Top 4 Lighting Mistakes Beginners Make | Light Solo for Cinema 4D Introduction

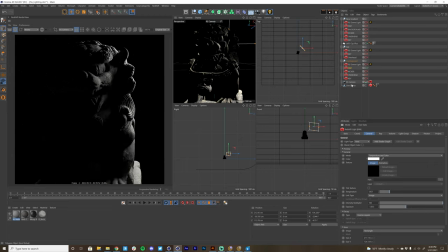12:22 And you can see that for the most part, I'm not using your traditional three-point light setup,
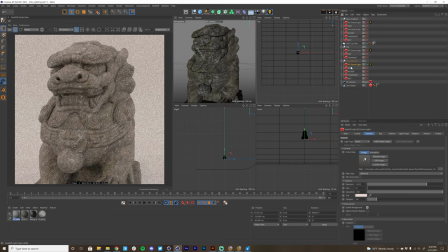12:26 because really the three-point light setup is more about how to use a light versus how many lights you should use. So again, I'm just going to solo this dome light here, and this is pretty bright.
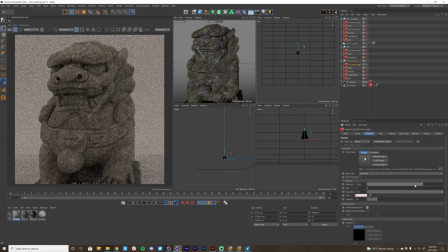12:38 It's adding a lot of ambient light to this scene, probably contributing to just having everything just way too overexposed.
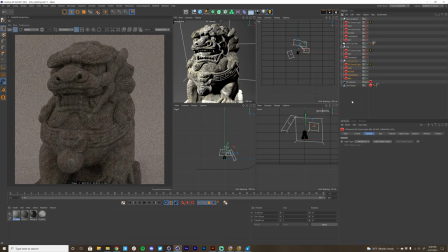12:45 And let's go ahead and just solo all these lights here. And you see that we're getting a much nicer result.
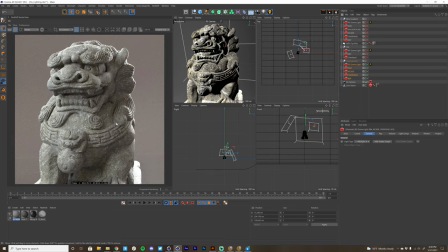12:52 Again, we've achieved that nice contrast ratio, that nice gradient from left to right. We have brighter spots, midtones, and darker areas. And this is really helping to accentuate the form. There's so many nice details on this model that we should really light to accentuate that.
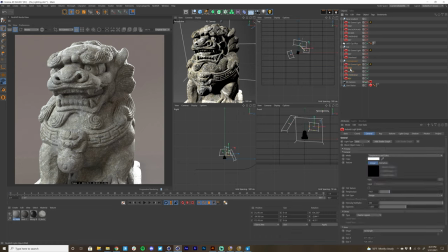13:10 Now, I am seeing this still really blown out over here. So again, that's where you can go in and see what light is the culprit there.
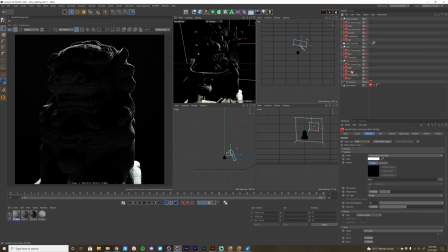13:18 I think it might be that rim light and the kicker light. I can just solo both of these lights together and see exactly, yep, they're both kind of blowing that out. So I'll just bring them both down because I have them both selected and just pull back there. Let's just solo this kicker.
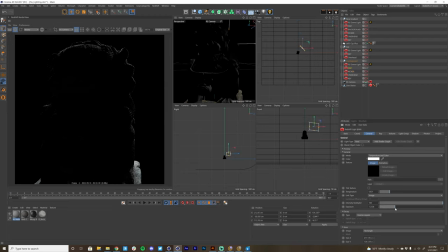13:35 And again, just being able to quickly solo a light with a click of a button and pull back and dial in your lighting setups is just such a huge time saver when it comes to lighting.
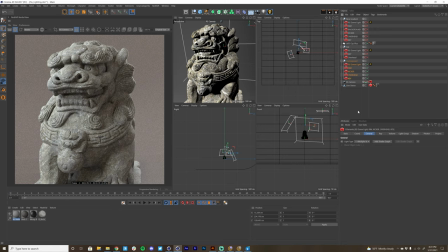13:50 You can light more efficiently, light faster, and really tweak to your heart's content without having to waste all those button clicks trying to solo each light manually by turning things on. So that's looking a lot better. Let's go ahead and cover another lighting mistake, and that is not using light intentionally.
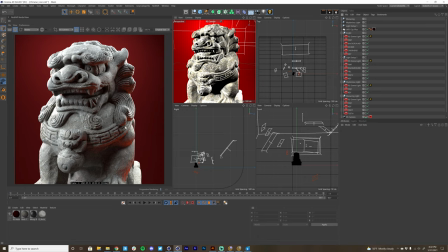14:09 So usually what helps you light a scene is going into it knowing what kind of mood or story, like what is the story you're trying to tell? What's that mood? What is the feeling you want to elicit from the viewer?
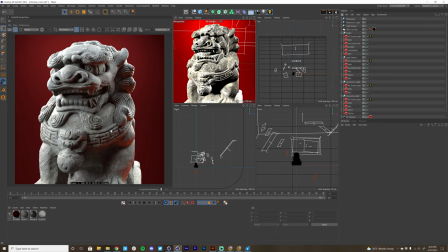14:22 And that's really important, because when you light with the story or mood in mind, the process of lighting becomes that much easier. So you can see I have this menacing light set up here that I'll just go ahead and solo.
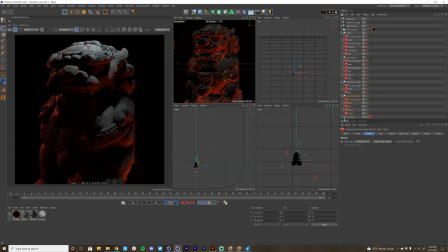14:34 Again, I have so many lighting setups here, and it's just great to be able to, you know, jump into one and audition it and see what it looks like and be able to jump out again and solo another lighting setup. So here you can see that not only am I using the angles here to tell a story, and you can see a lot of the detail is in darkness.
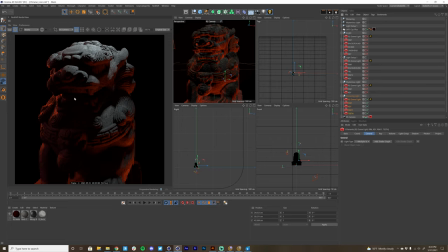14:52 The face is really menacing. I kind of pointed a light right at the teeth so you can see just a little bit of the teeth. We're also using colors, and that's a huge thing as well. That's another lighting mistake as well, is not using color, because no light is 100% pure white.
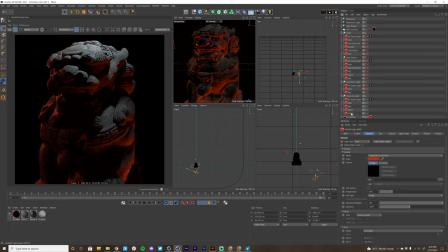15:09 So even in this top light that I have here, if I go to, let's solo this light, you can see that nice rim red highlight there. Let's go, and I think this is the overhead light here.
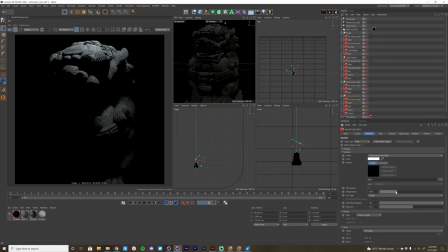15:22 You can see that I'm using temperature and color. So if I just dial in just a little bit of temperature here, I get this really nice blue. And let's check out all of these together. And adding colors really helps add to the believability, especially if you're just using that temperature slider here
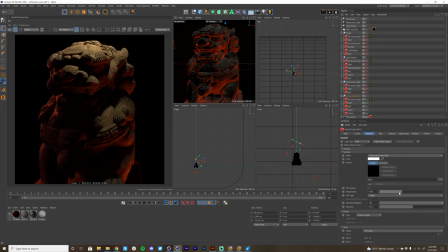15:41 and getting that more natural warm tone or cool tones that you'll get from like the sun or ambient bounce light from the sky. So that's super important. It also helps to either cool off or warm up the overall tone of the image as well.
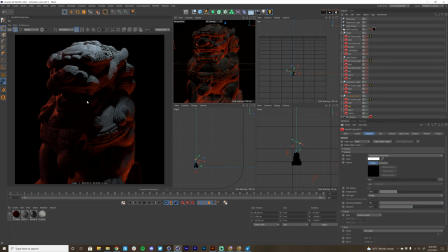15:57 And color can also help add to the mood. I wanted to make this very menacing. That, again, is the intentional choice that I wanted to make and the story I wanted to tell with this lighting. So what did I do? I added some red to this light. You can see without the red, let's actually go to this other light here as well.
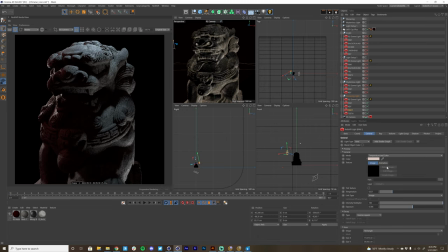16:17 It's not as menacing. It's not telling the same story, right? So I'm gonna go ahead and undo that. And just by adding that red in there, just, you know, red feels like anger, passion. So be sure to think about the psychology of color.